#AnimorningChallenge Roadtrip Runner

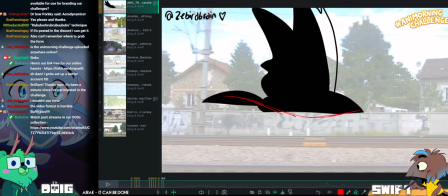4368s
That can't be. I don't know how to use this program. There we are.
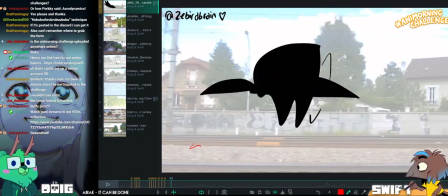4373s
That can't be the last piece of this can't. This. Wah!
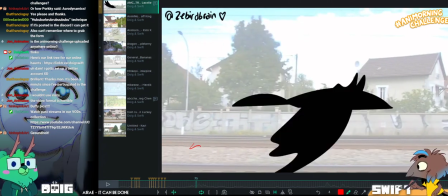4379s
And yeah, we've been streaming for an hour and you're on the second one. You got to pick your battles.
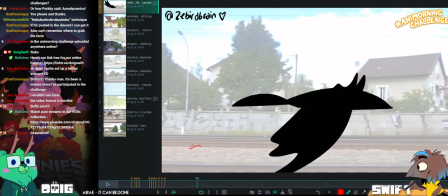4388s
Otherwise, no more Animorphing challenges. I'm putting my foot down. You wouldn't.
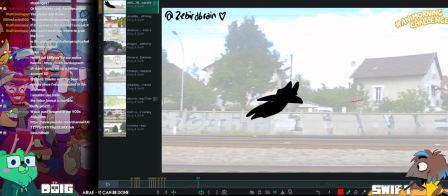4392s
I'm no sleep sassing you. I would. This isn't advice.
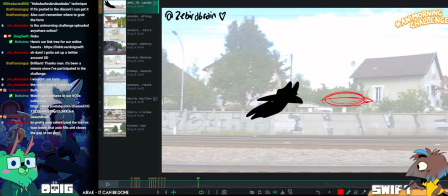4402s
This is just me saying that you could do this, but it's not advice, so it doesn't count.
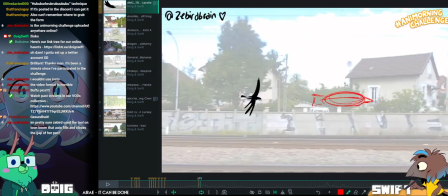4409s
You could have a little bit more of a curve going on here, with your spacing.
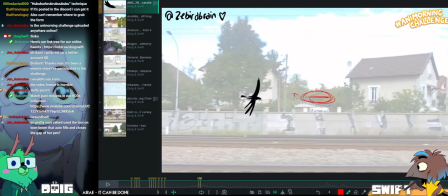4417s
It's just to have when it rounds this corner here. Just give it a few more frames to get to there.
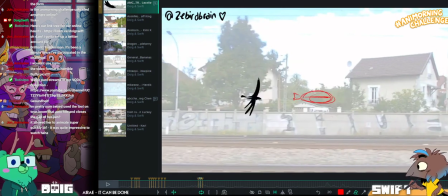4429s
Oh, it's certain saying that the Zebrabrain was using the tool on Toon Boom that autofills and closes the gap of her pen.
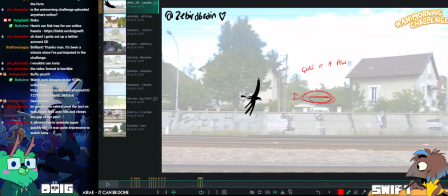4437s
Oh, nice. Oh, I'd love to see that. I should go back and watch the stream of her doing this so I can learn how to do that myself.
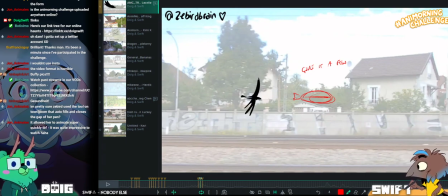4446s
I have no clue how to do that myself, but it sounds super handy. Give it a few more frames to pull away.
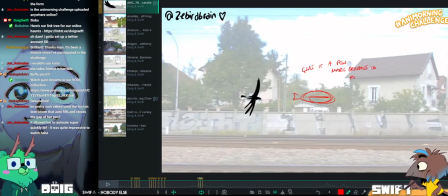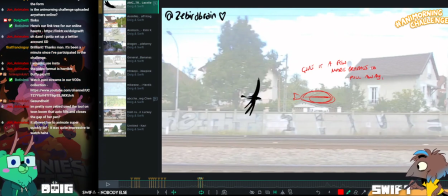4460s
Fast and slow.
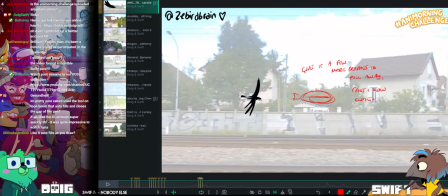4465s
Close. And far spacing. Nice contrast.
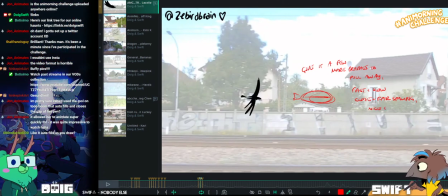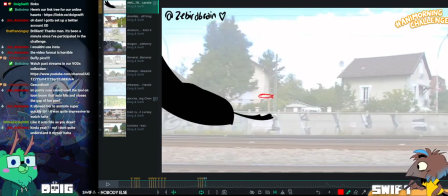4480s
So that, yeah, that wasn't advice. That was just me saying that. Okay. No, it wasn't. That was just me saying that you could do that if you wanted to, but you don't.
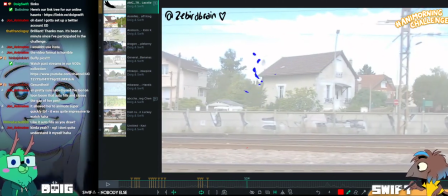4489s
I'm just looking at this. One sec. Nice dissipation on the blues.
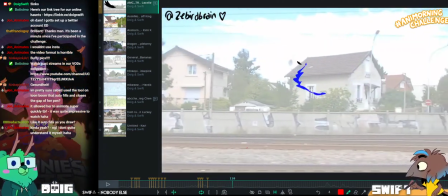4497s
Yeah. Like, if this is meant to be here, the wing flapping again from the other side of the house, I feel like it feels like the bird would have to be, like, flying backwards slightly.
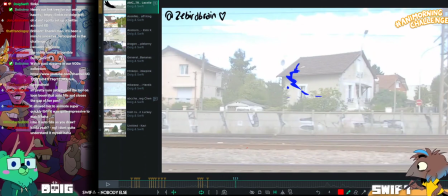4509s
For that, with the speed it's going, I'd expect it to disappear here and then not to reappear.
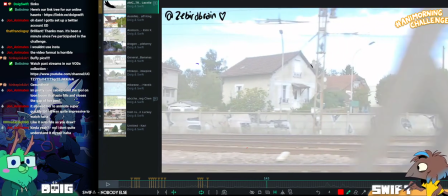4515s
I would say also watch the volumes on those blue dissipating.
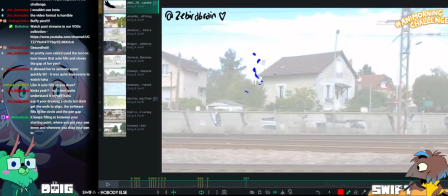4521s
It feels like they shrink and then grow a little bit and then shrink again. Yeah.
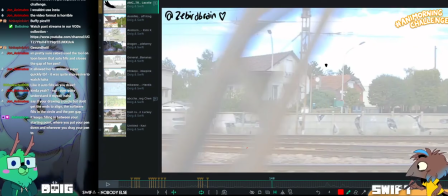4528s
Then also this the black blob caught me unawares,
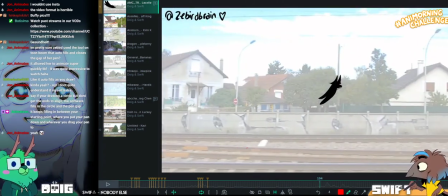4533s
but I really like this bit where it comes in here and swoops.
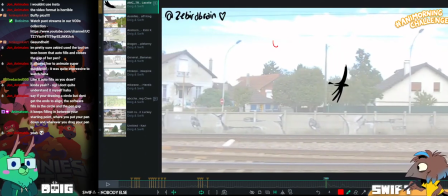4539s
Like, lovely swoop. Really, yeah, like this.
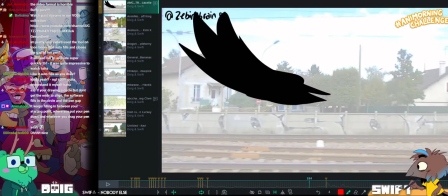4547s
Feels really nice. Very bird-like.
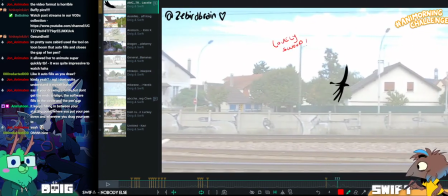4554s
Again, here I think you could really ease between these two positions to get into this swoop.
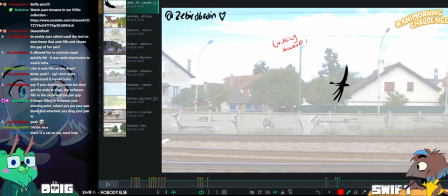4562s
I think that'd make it feel extra good. Like, add a few frames.
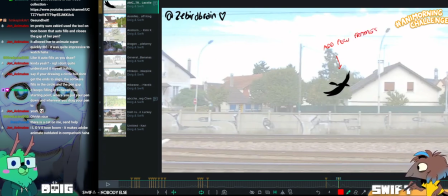4573s
Between this
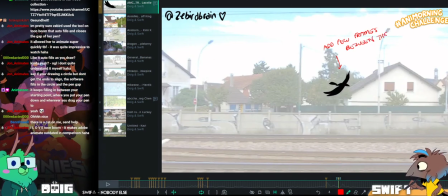4579s
and previous position
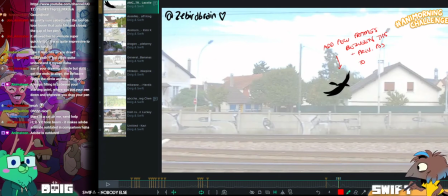4584s
to get real nice ease.
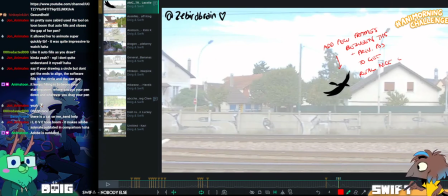4592s
Real nice ease, TM.
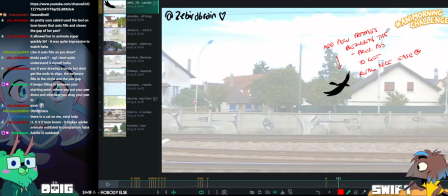4599s
Because RNE is what it's all about.
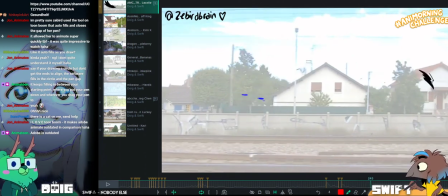4605s
Super nice swoop, really nice lines of action. Love the way that the wings unfold here.
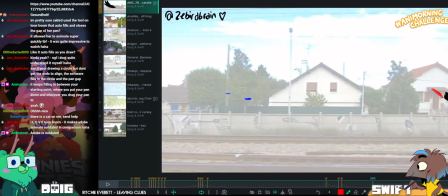4612s
Feel like you kind of want this shape to be a little bit longer here.